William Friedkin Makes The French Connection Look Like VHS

If I switch over here, now this is the same scene that is color corrected for
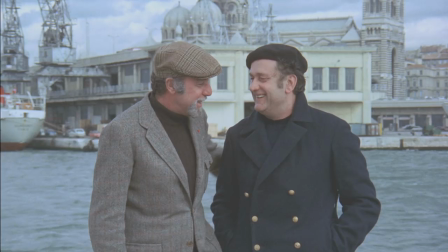(4:03)
a normal color correction the negative kind of comes in flat desaturated right so by adding the contrast
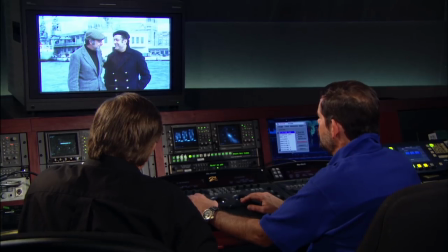(4:13)
and giving it kind of that cool look this is what you'd see on 99.9 percent of the dvds
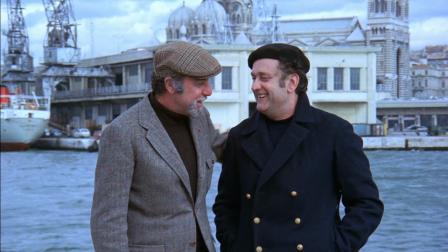(4:20)
if you wanted a colder feel if it's supposed to be russia in in in winter or something then we're going to go bluer
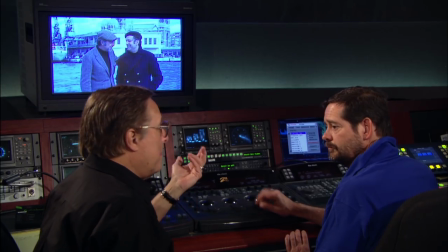(4:28)
maybe a little darker say i wanted it warmer let's say it's the south of France in the summer.
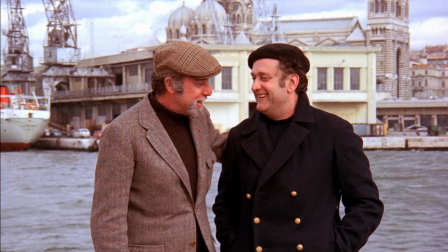(4:36)
You could make it as warm as you want. Go ahead and make it even warmer.
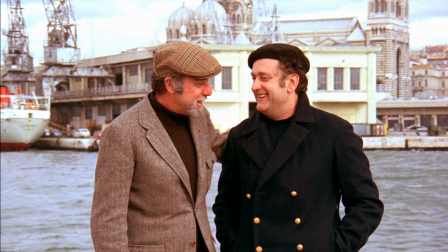(4:41)
You start to see the red coming up in that ship on screen left.
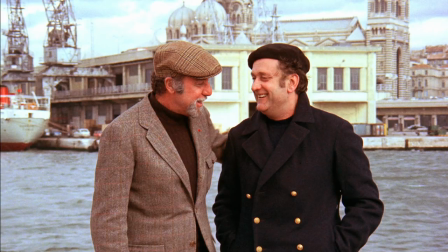(4:46)
You start to see their skin tones become warmer and richer as though they've been out in the sun a lot.
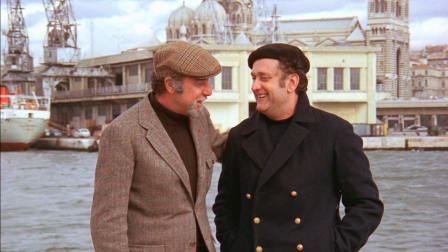(4:54)
This is more like California or something like that. So now we wanted to make it sort of neutral.
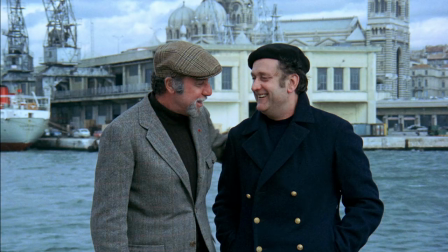(5:00)
Okay. we want to neutralize it but
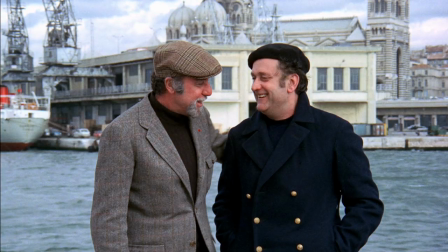(5:06)
cold yeah of course still has a cool feel um but yeah that's a little more of a neutral look
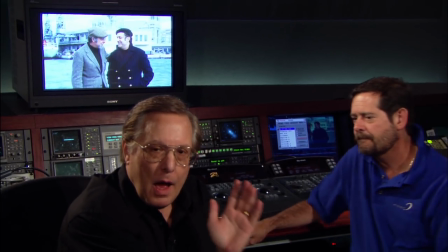(5:13)
keep in mind that i wanted to take this normal neutral look and make it
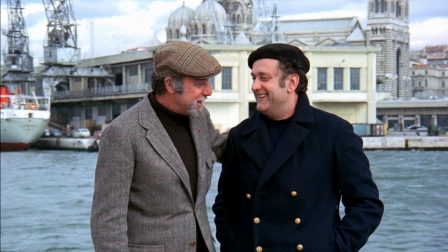(5:22)
colder and have a more of a pastel feeling have less color than what you're seeing now So, Brian,
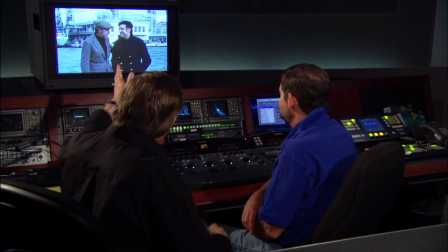(5:30)
let's show them what we had to go through to get to that. You would, you've made the color, as you would say, normal.
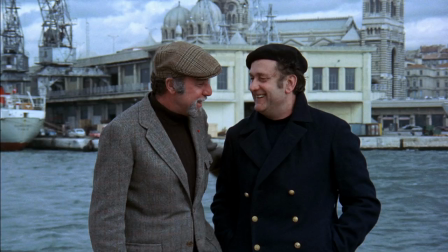(5:39)
I'm going to take that and I'm going to go to a black and white. I'm going to suck all the color out of it.
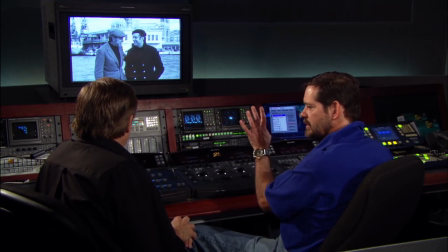(5:45)
So that's our black and white version. It still has the correct density of what we want, the brightness, the darkness of the scene, but I'm just sucking all the color, the chroma out of it.
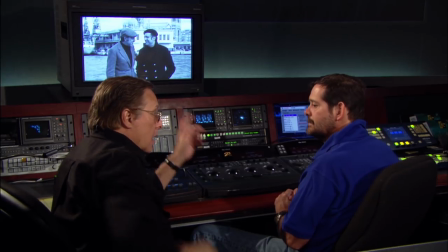(5:54)
And this black and white version becomes the
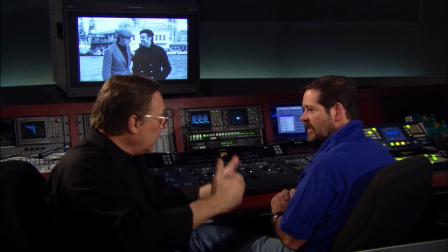(5:59)
base upon which we're building the final color copy.
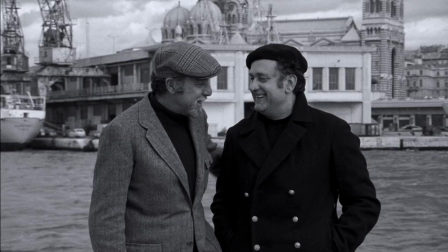(6:05)
It was not enough, we found, to simply bleed normal color into black and white.
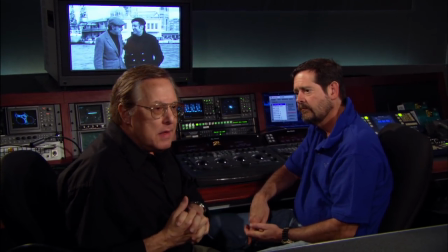(6:12)
And Caleb Deschanel came up with the idea that if we're going to use the black and white as a base,
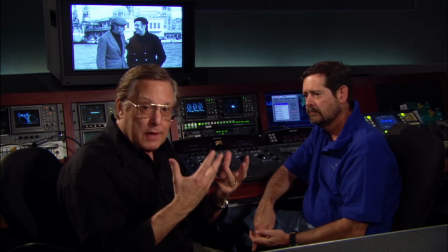(6:19)
Maybe we ought to have an oversaturated version of the color, oversaturated, which we're about to show you, and just bleed that in to a very brief, very small extent.
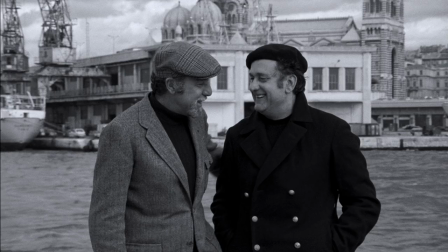(6:32)
Show us what that looks like. So if I take the same version, I'm going to oversaturate that.
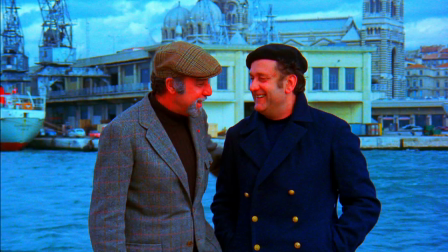(6:39)
Everything's going to be just electronic, too much color.
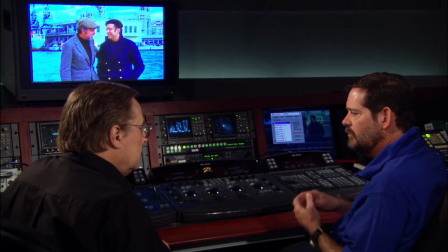(6:43)
and what we found is if we oversaturated and then we defocused the color, so there's no hard edges to the color.
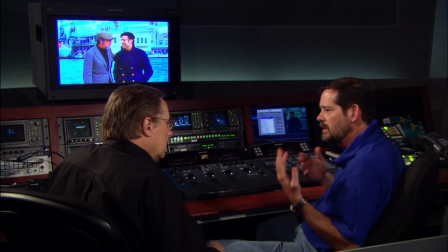(6:50)
So when we blend that in, it gives a more pastel-y look to it because there's no hard edges in the color.
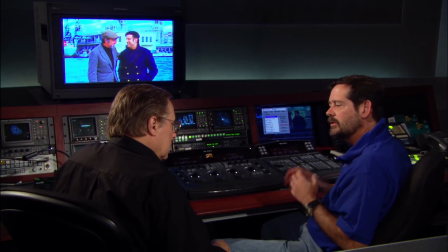(6:58)
You get the hard edges from the black and white, so you get the sharpness, but the color just kind of mutes a little bit more.
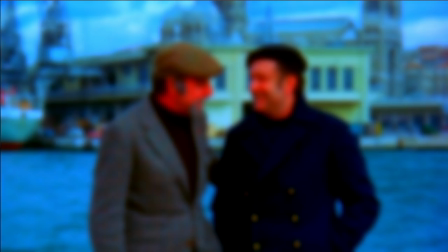(7:04)
It's not only oversaturated, the color is out of focus. Now, let's go to the black and white version and bleed this
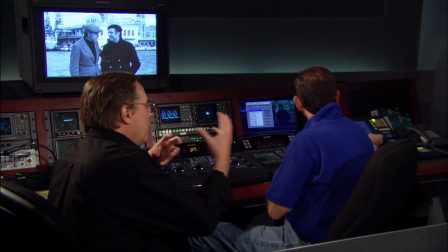(7:15)
into it to the extent that we wanted to achieve the pastel look.
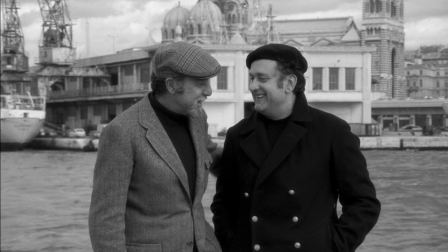(7:20)
Right. Well, here's our black and white version. So, now I'm going to start to bleed in some of that color. And we ended up approximately in here, which is,
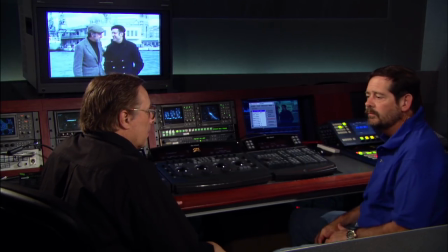(7:31)
we're using about 28% of the color versus 70 72 percent of
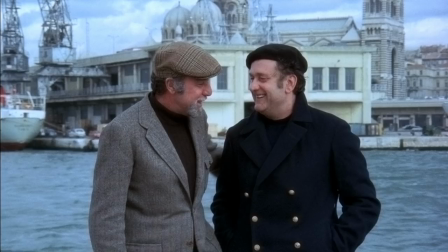(7:38)
the black and white now let's cut between this which is close to our final version and what you would call the normal color time just cut back and forth between them
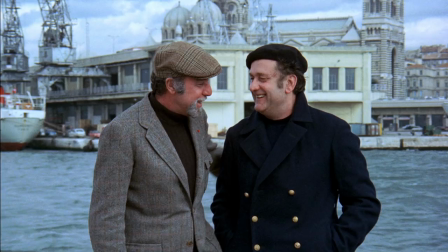(7:53)
so that's normal right and then that is our soft or more of a pastel so it's very subtle it's very subtle.